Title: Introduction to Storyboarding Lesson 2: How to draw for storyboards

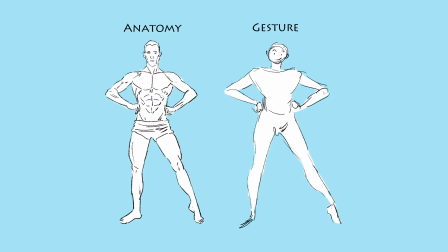(8:16)
So what you would do is just focus on the gesture of the character, because the gesture would communicate the action of the character and be more clear, and your director or your audience, who's ever watching the storyboards,
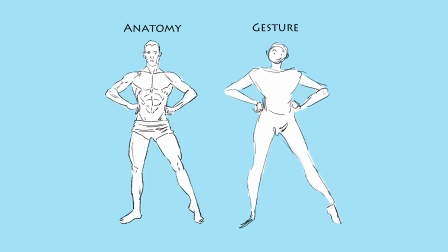(8:29)
will be able to understand what you're trying to say, and they don't need the muscles to be there for the idea to come across.
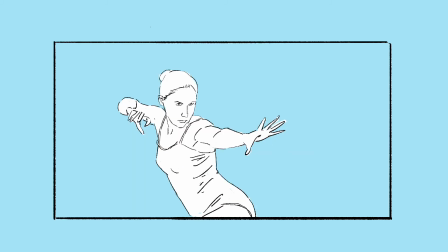(8:37)
So let's say, for example, this drawing, right? It's a pretty good drawing. It has all the muscles. It's well proportioned and everything, and the character is stretching out.
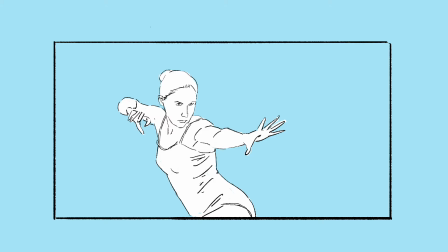(8:51)
We have the idea of what the character is doing. Yes. But with storyboards, now this drawing is well refined, and with storyboards, you don't have time to draw everything so well refined, so everything so accurate on maybe a first pass or a second pass.
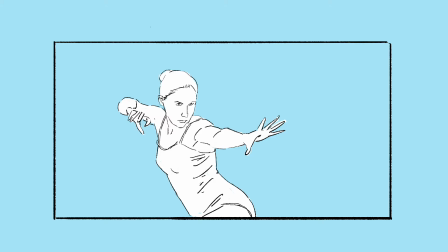(9:08)
And with gesture drawing, it's usually really, really quick, really, really loose. You focus on the action. You don't focus on everything being anatomically correct. So like in this drawing, you could see that everything is much more loose,
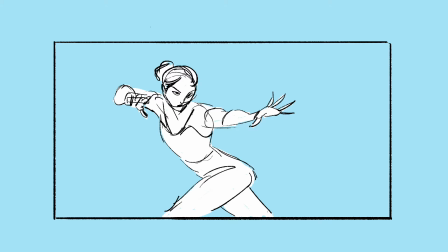(9:25)
and it still communicates the same thing that the character is doing in the previous drawing. Now let's look at this example. Now, another thing that you need to know about anatomy is that sometimes when you draw things really accurate to life,
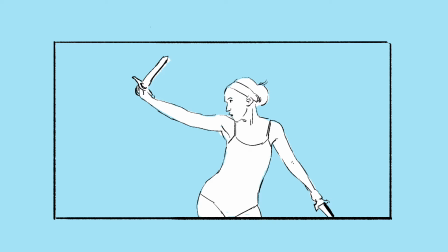(9:40)
it tends to come out really stiff and a bit lifeless when recreated in the drawing. Now, when you're doing a gesture adds more life, and you see a lot more life in the drawing as compared to the one that has
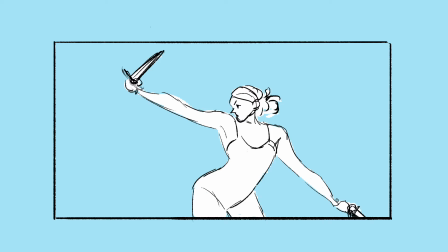(9:58)
more accurate to life, because the gesture is usually pushed, it's usually exaggerated, so you're able to push the idea even more and to cheat a little bit in terms of realism and still communicate your idea to the director.
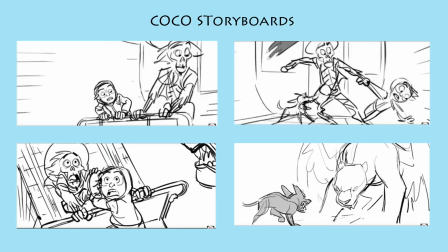(10:15)
So now I wanted to show you guys an example of some storyboards done by a Pixar storyboard artist. I couldn't find his credit, so if you know who it is, I would love to know his name, because I really love these boards.
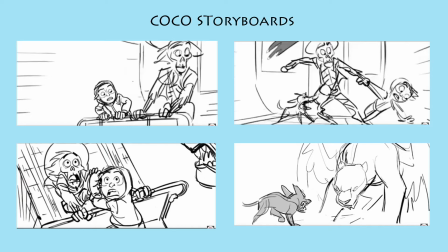(10:32)
These are some storyboards from the movie Coco, and if you look at them, you could see how loose and how gestural these drawings are. They don't try to be super accurate to life, because if you've seen this movie, that you know that these characters,
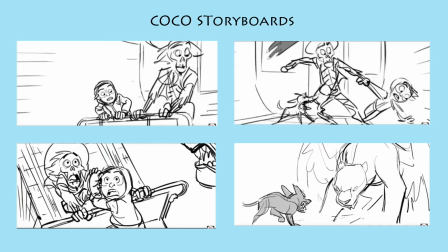(10:49)
they're mainly bones and skeletal bones, but this artist, he doesn't draw every bone in the ribs, he doesn't draw every bone in the hands, everything doesn't have to be accurate.
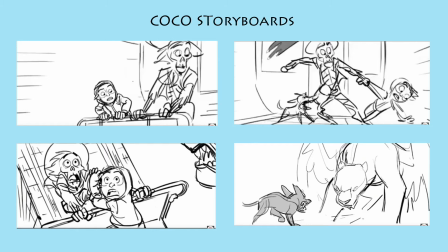(11:01)
He just adds enough that this character is a skeleton, and you don't really need to add every single detail. So these are really nice boards. These boards are actually on YouTube.
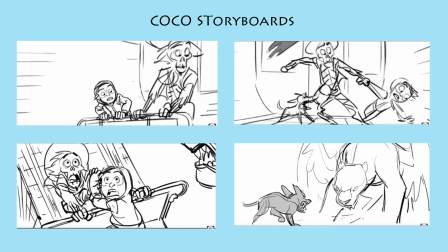(11:15)
You can actually just type in Coco storyboards deleted scenes, and you will get to see these boards in action.
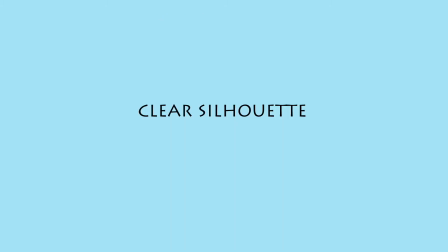(11:22)
They're really good. You should check them out. Now, the last thing that we're gonna look at with understanding drawings for storyboards is having a clear silhouette with your drawings. Now, many of you have come across this, and we're just gonna go over it again.
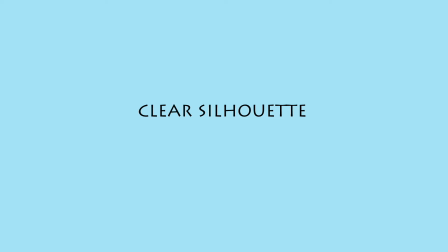(11:39)
But let's look at a quick example, and we'll just go over it really fast again.
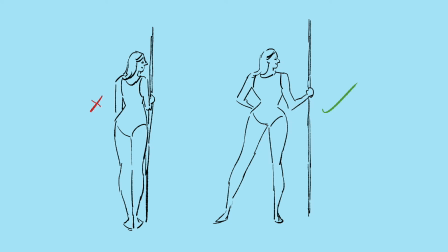(11:44)
So we have two drawings of the same woman, and she's holding a spear. Now, the one on the right is the better way of drawing her, because if we black these drawings out,
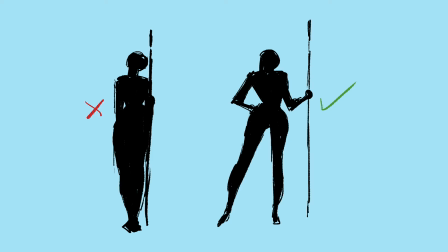(11:58)
you will still be able to know and to see what the woman is doing clearly. Now, with the drawing on the right, when we black it out, we kind of get confused as to what is really happening.
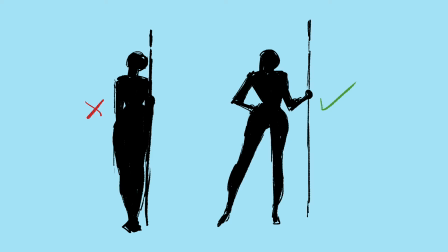(12:11)
We don't really know where the placement of the spear is. We can't really tell what's really going on for sure. But compared to the one with the right, we could clearly see that she's holding the spear to the left, arm stretched out, and we know what's going on.